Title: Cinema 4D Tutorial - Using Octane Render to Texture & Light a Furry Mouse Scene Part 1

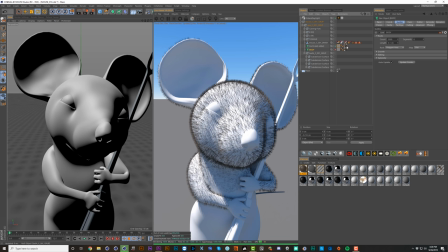So it's good if we can just limit the hair to a smaller section for the time being. Now let's double click and jump in to this material. If we go to basic, you'll see the main three things on at first are color, specular, and thickness.
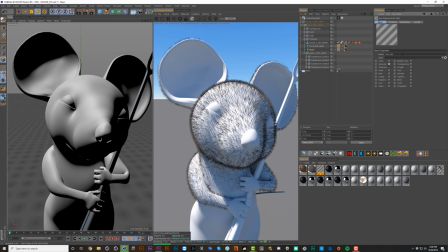Color and specular don't matter because those are being controlled by Octane's material here, but thickness really does matter, and that's where we adjusted the root and tip. Now we could include a little bit of variation if we want. If we boost this to something higher, I think we'll see a difference.
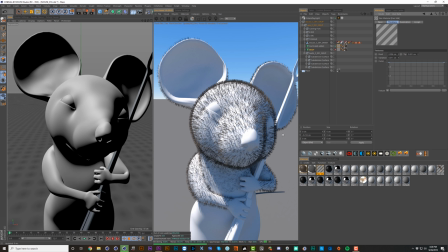Now you can see some hairs are thicker than others. This is kind of killing the look of the softness though, so let's for now not worry about variation here. We'll add lots of other variation in the other tabs. So let's turn on scale, and just so we can see what this is doing, let's go compare store render buffer.
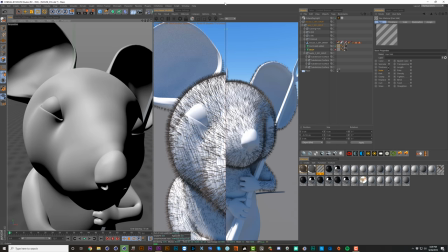Actually, let's jump in even closer, and maybe we'll use a longer lens.
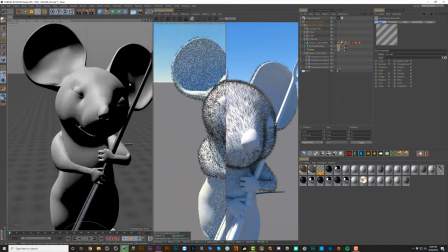So I've just held down 2 and right click to zoom the focal length in rather than using the wide lens we were on.
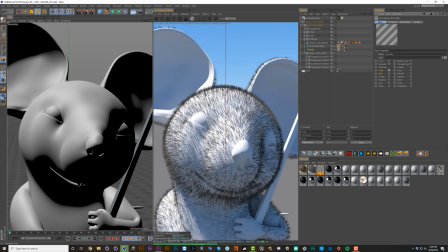So let's go compare store render buffer and untick scale. So by default, you can see that it's scaling up certain hairs more than others. I'll exaggerate that real quick by just changing the scale amount to say 500.
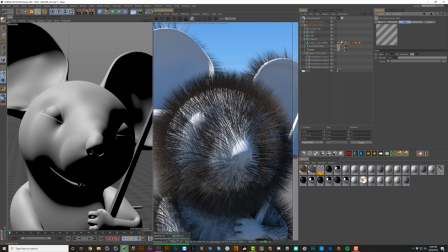And now you can see it's just scaling up all the hairs, but the main thing is the variation. So if we change this variation to 100%, for instance, we get some hairs that are really short and others that are really long. So let's just reset these.
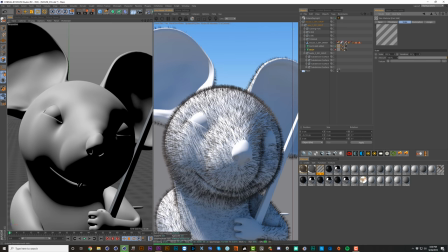I think in this case, the default's fine, though maybe we want to up the variation a bit. All right, we're going to skip over kink for now. Let's store the render buffer again. And actually, at this point, I'm going to up the number of hairs to close to what we're going to use as our final amount.
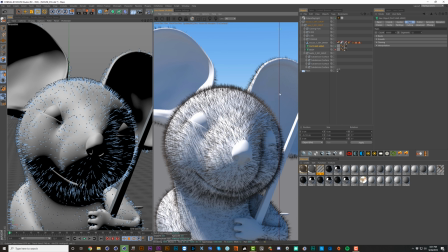The trade-off, though, is that this is going to get really slow, but I like to see things in context, and I like to see how these settings are affecting our character when we look at the final amount of hairs, because it's pretty hard to see with all this patchy grossness going on. So I know from experience that the amount of hairs that I want on the face are going to be close to 1,000,000.
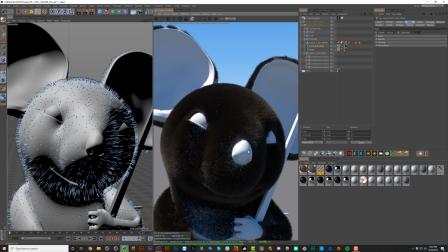And now you can really see where this is going. Now, one other issue is obviously the white skin, and once we get that nice subsurface scattering skin dialed in, we won't be seeing these white patches through there. We'll see much more of a natural look through the hair. Okay, let's keep tweaking this material here. I'll just compare store render buffer again. And let's turn on length.
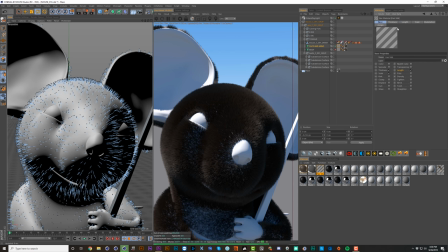Okay, so that's changing something, but it's really hard to tell. Let's move on to something that's going to make a lot more difference, which is this bend. Okay, and so that's just going to bend each of the hairs in a random direction a little bit. We could probably up this amount. Let's try 30% with 30% variation.
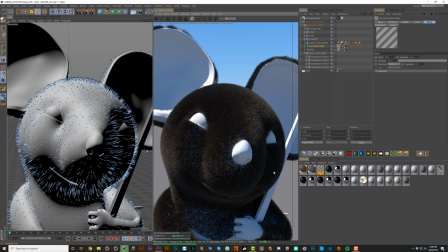All right, so that's starting to look a lot softer and more random, so that's nice. Let's try this Titan setting. Okay, so Titan has really pulled all these hairs inward and made him look like a Brillo pad, so I'm not really into that.
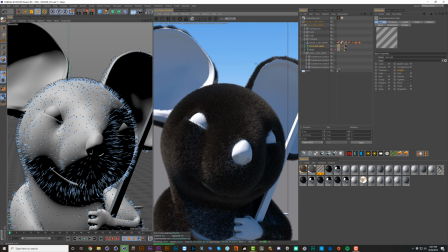Maybe we could use it in a very small amount, like 1%. All right, so that's just kind of pulled them down slightly, and I think I'm okay with that change. It's just adding a bit more variation. All right, so the main one that is going to make a big difference is Clump. Let's turn this on. All right, so right off the bat, that's definitely looking like too much, so we're going to have to dial that down.
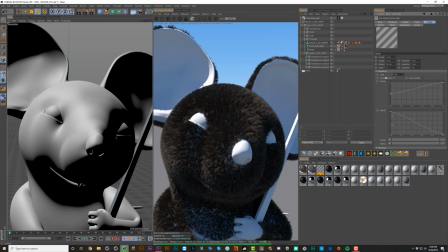Now, one interesting value down here, if we twirl open clumping, is this limit. And this is kind of like the scale of the clumps. So if we bring this down to 50, I think it'll look a little bit nicer. There we go. So that looks a lot more natural to me, and I don't think we actually need to reduce the amount of clump anymore.
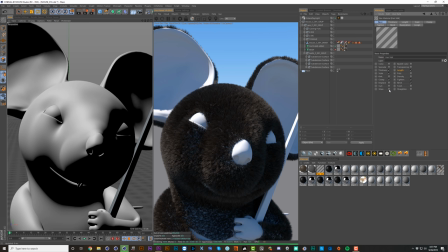I think it's looking pretty good. Let's take a look at wave. So this one's interesting. It might be a little hard to see, so I'm going to boost the amount, but it creates all these little rings, or I guess waves, of kind of matted versus unmatted fur, I guess.
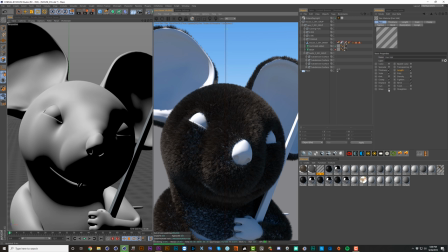And I'm going to go back so that we have something to compare to. Okay, and I'll store that. It's almost like that effect when the lawn is mowed.
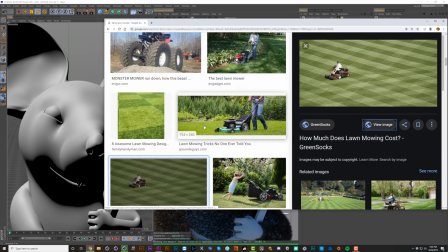These are my Google results for fancy lawn mode. Now, under the wave settings, we can up the scale.
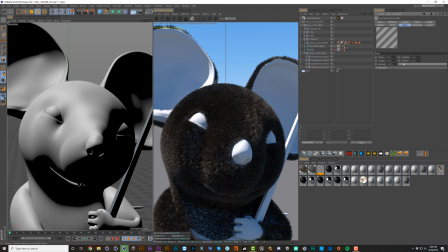Okay, so that just created this crazy effect that I don't understand at all. So I'm just going to run away and not use wave. All right, let's try introducing a bit of frizz.
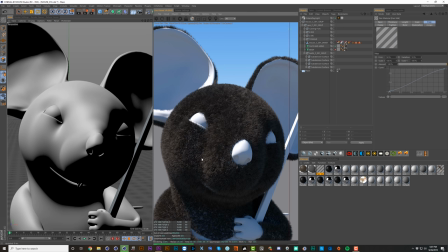Okay, so this definitely adds a lot more variation, but I think it's way too much. So I'm going to take this down to just like 5%. That's subtle, but it's adding something. In general, I'm trying to not add anything that makes him look less soft and cuddly. That's my goal, is ultra soft and ultra cuddly.
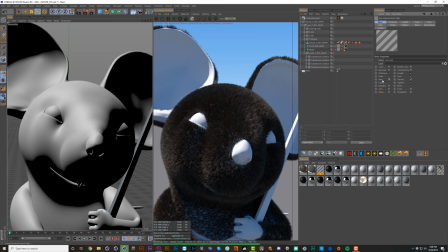Let's see where we get with kink, though I feel like this one's going to be pretty similar to frizz in how it operates. And in general, kink kind of breaks the hair and makes more of a spiky angle. See, with this, I think we're getting back to that rough look, so let's not use it. Let's try boosting the amount of scale and the variation.
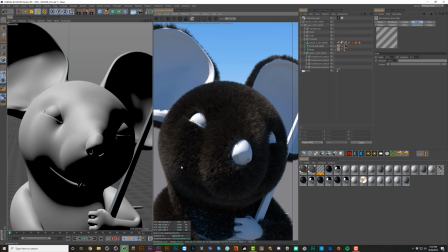Okay, so that's puffed him out a lot more and made him look real fuzzy, but it might be a bit too much, so let's take this variation up to 100% and see if it dials it back a bit. Okay, so of course taking this to 100% variation means it's actually even longer and even shorter, so let's go back to 100 on this value.
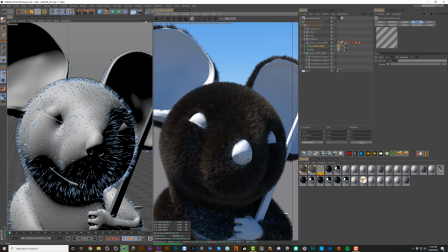I think that amount of poofing is kind of nice. Let's back up and see what this looks like a bit further out.
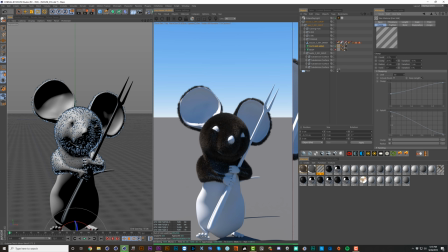Yeah, I think that'll work pretty nicely once we get the skin shaders dialed in. Maybe we could even take up the amount of clump, because from back here, we're not really reading it as much. And let's also take the variation up to 20%. Let's split the difference and go to 15. And I'll reset the variation as well. Because keep in mind, this is always plus or minus 10%.
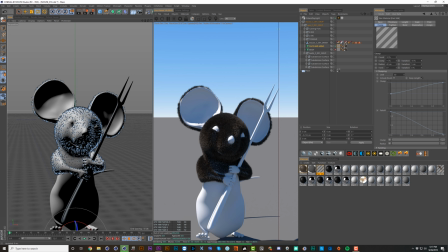So being at 20% boosted us from a range of 35% to 5%. There we go. That's looking a bit more natural, and I can still feel the clumps. Let's see what curl does. This is the very last one we haven't really tried. And again, that's just way too much, but let's see if 10% is good.
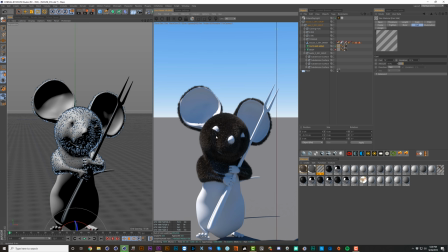That's maybe making him look a bit more shaggy, but I don't really like all these weird white patches that are showing up, so I'm going to lose this. Though honestly, for this kind of thing, it's pretty hard to say how this is going to look in these lighting conditions, so I'm going to create some lights that more accurately reflect how this is going to look in the end.
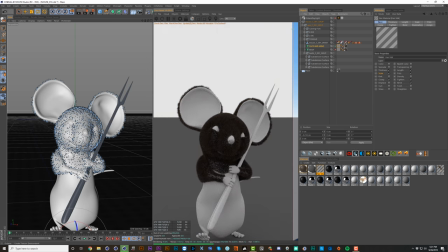So I'll turn off the daylight, I'll drop in a texture environment, and just set the texture to black.
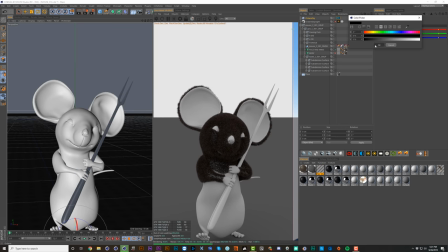And then I'll start dropping in some area lights.
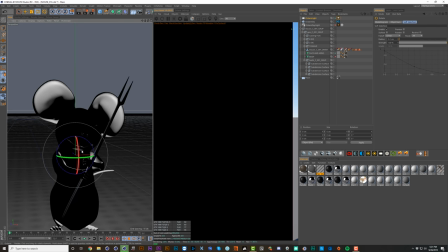Okay, so this is huge. Let's scale this way down. We're working a really small scale right now.
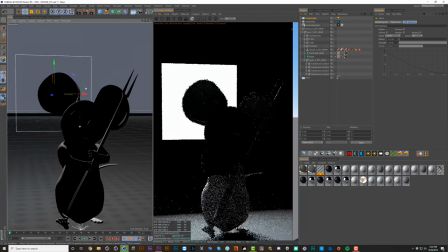Push this one back. And I'll set this to zero opacity so we don't see it in the renderer.
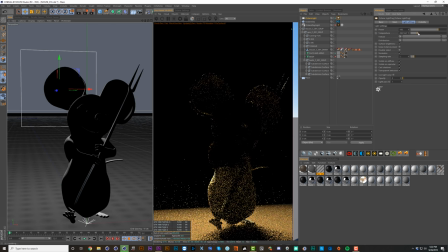And maybe this one can be warmer.
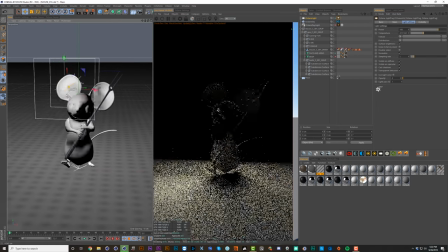So this is going to be our backlight. And I'll duplicate another one by control dragging and kind of make this more of a side light.
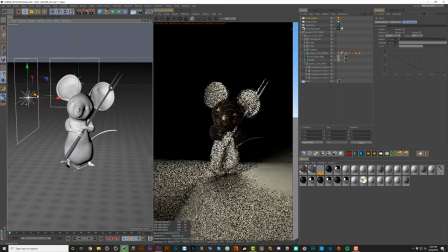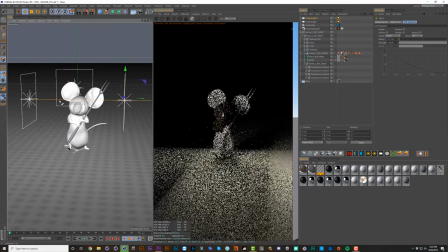And then I'll drag out a third one here that's going to be more of a fill.
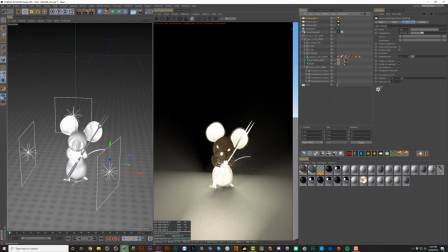And I can move this a little bit more in front and tone it way down and maybe make it a bit cooler.
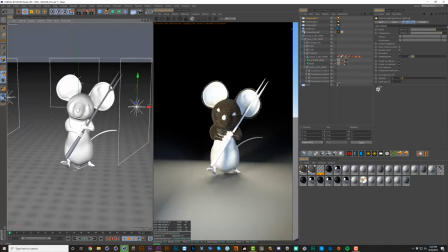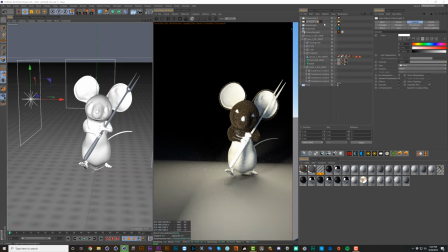And let's label these. This will be side, back,
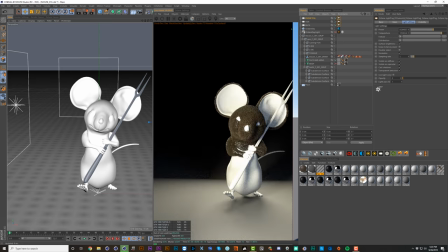front, fill. And then what we can do is we can select all three of these and set them to light pass 3 or any light pass we want, really. And then with the floor, we can right click and add an octane object tag and go to our object layer and change this use light pass to enable and take off 3.
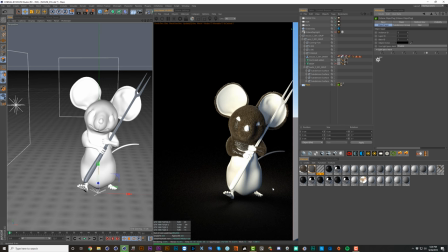So now those lights are not affecting the floor. So this is light linking, which is new in Octane 4.
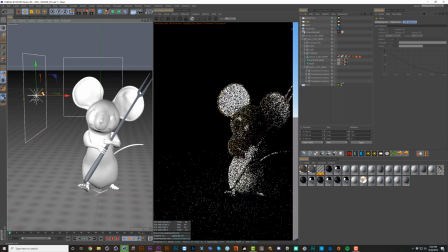And let's drag this light a little bit further back so it's really only hitting half of the face.
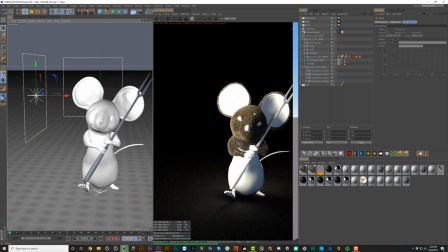So we're getting this nice other half of the face more in shadow. And then with the backlight, we can boost that even more. And let's make it smaller.
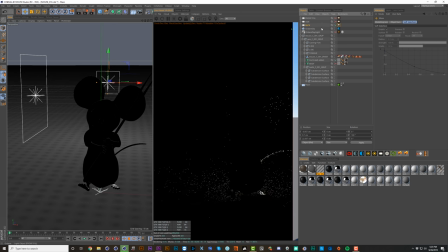And it's kind of hard to see what its contribution is, so let's take off the side and front. And you can see it's working, but it's only getting a very slight rim.